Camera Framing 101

Hi there, my name's Audrey Johnston and I'm here to teach you the basic concepts and key terminology that you will need to know when framing your scenes. Whatever is taking place in your shot is essentially whatever you have established in your frame. Therefore, camera framing is very vital in the filmmaking process. But let's take a look at the basics. In order to establish a very nice camera framing layout, videographers must understand the rule of thirds. The rule of thirds is where a videographer divides the screen into 3 columns, vertically and horizontally, so 9 squares.
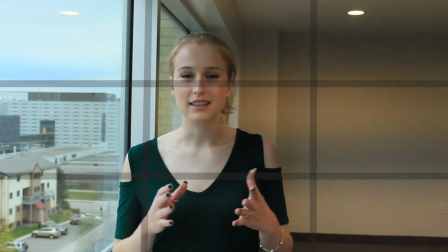The key concept of the rule of thirds is that one keeps their subject on those lines,
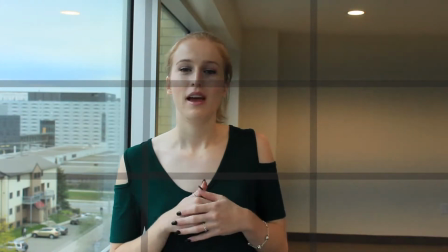and those are the key areas in the frame that look the most visually appealing.
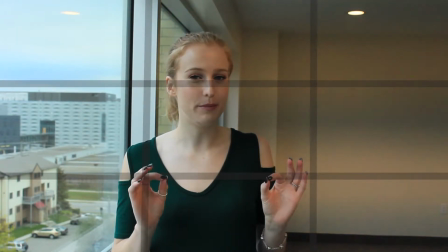Yet, there are these soft spots of where the lines intersect,
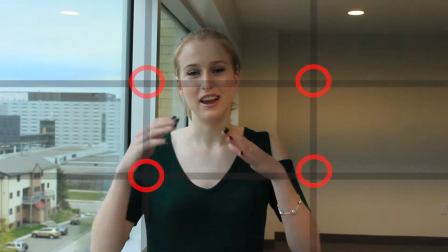and those are the very key areas of where your subject should be placed in your frame.
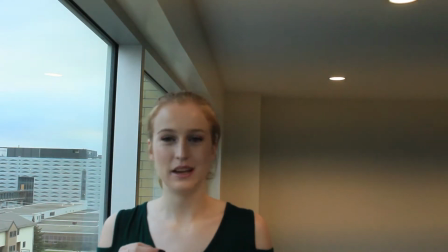The second very basic key concept is the idea of headroom.
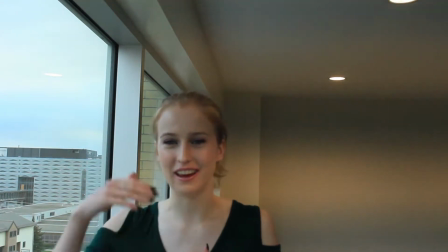If you have noticed, this looks a little kind of wonky with all the space up on the top of my head.
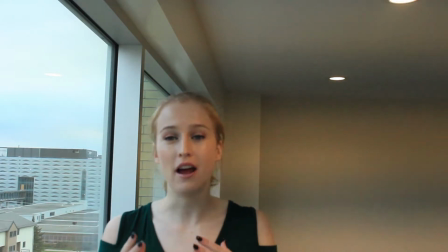This is what the key concept of headroom is about. You don't want to have too much and you don't want to have too little.
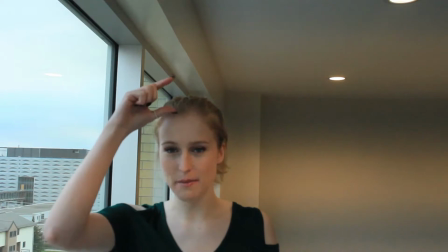You want to have the right amount of space
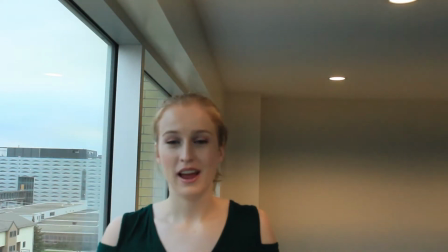between the tallest subject in your frame and the top cutoff area of your frame.
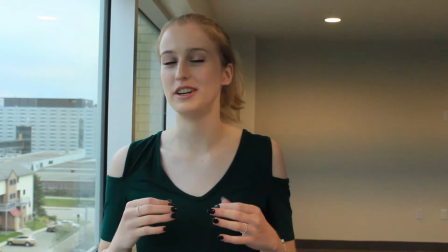About this much headroom is pretty much the appropriate size. So keep those 2 things in mind when you are doing your framing. They are very, very basic, yet so important and can make such a big difference in your film. If you would like to take a more abstract feel to it, The King's Speech is a great example of a film that uses obscure headroom and creates a very interesting tone throughout the film. Yet, let's get into the basic terminology of camera framing.
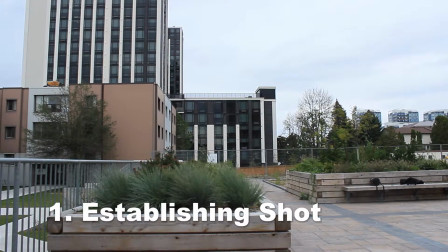Our first shot is an establishing shot. Establishing shots are very wide and very long. This is because establishing shots are used to capture many aspects of the location and setting.
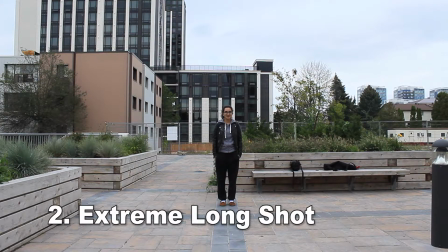Next, we have an extreme long shot. An extreme long shot is also very wide and very long, but not as much as an establishing, as there is a subject in the middle of the frame. There is a lot of headroom and a lot of space in between the subject's feet and the bottom of the frame.
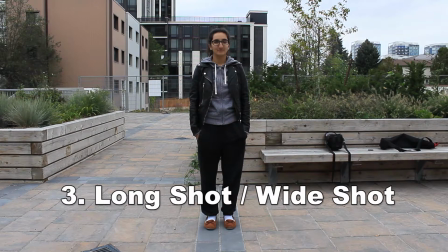Moving closer as we go, we have our long shot or wide shot. Wide shots are used to capture the entirety of your subject, so as long as the whole body of your subject is in frame, it is considered a wide shot.
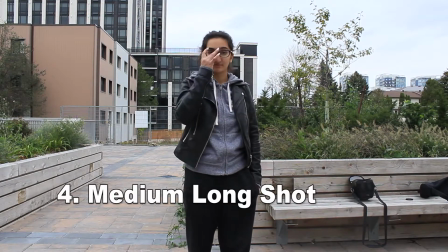This is a medium long shot, and medium long shots are filmed from knee up, and they generally have the majority of your subject in the frame. But just remember, knee up.
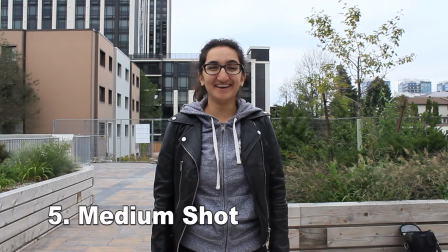Here we have a medium shot, which is generally the standard shot. Medium shots are filmed with the subject in the frame, waist up.
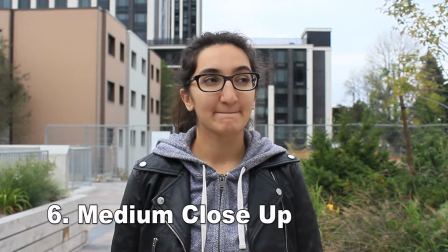Our 6th shot is a medium close-up. Medium close-ups bring a little more attention to detail of the subject,
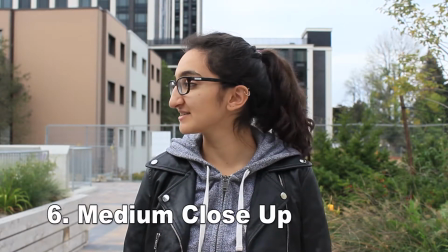yet the subject is cut off at around chest or breast length.
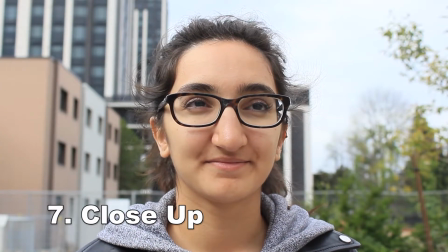Next, we have our close-up shot. Close-ups are close.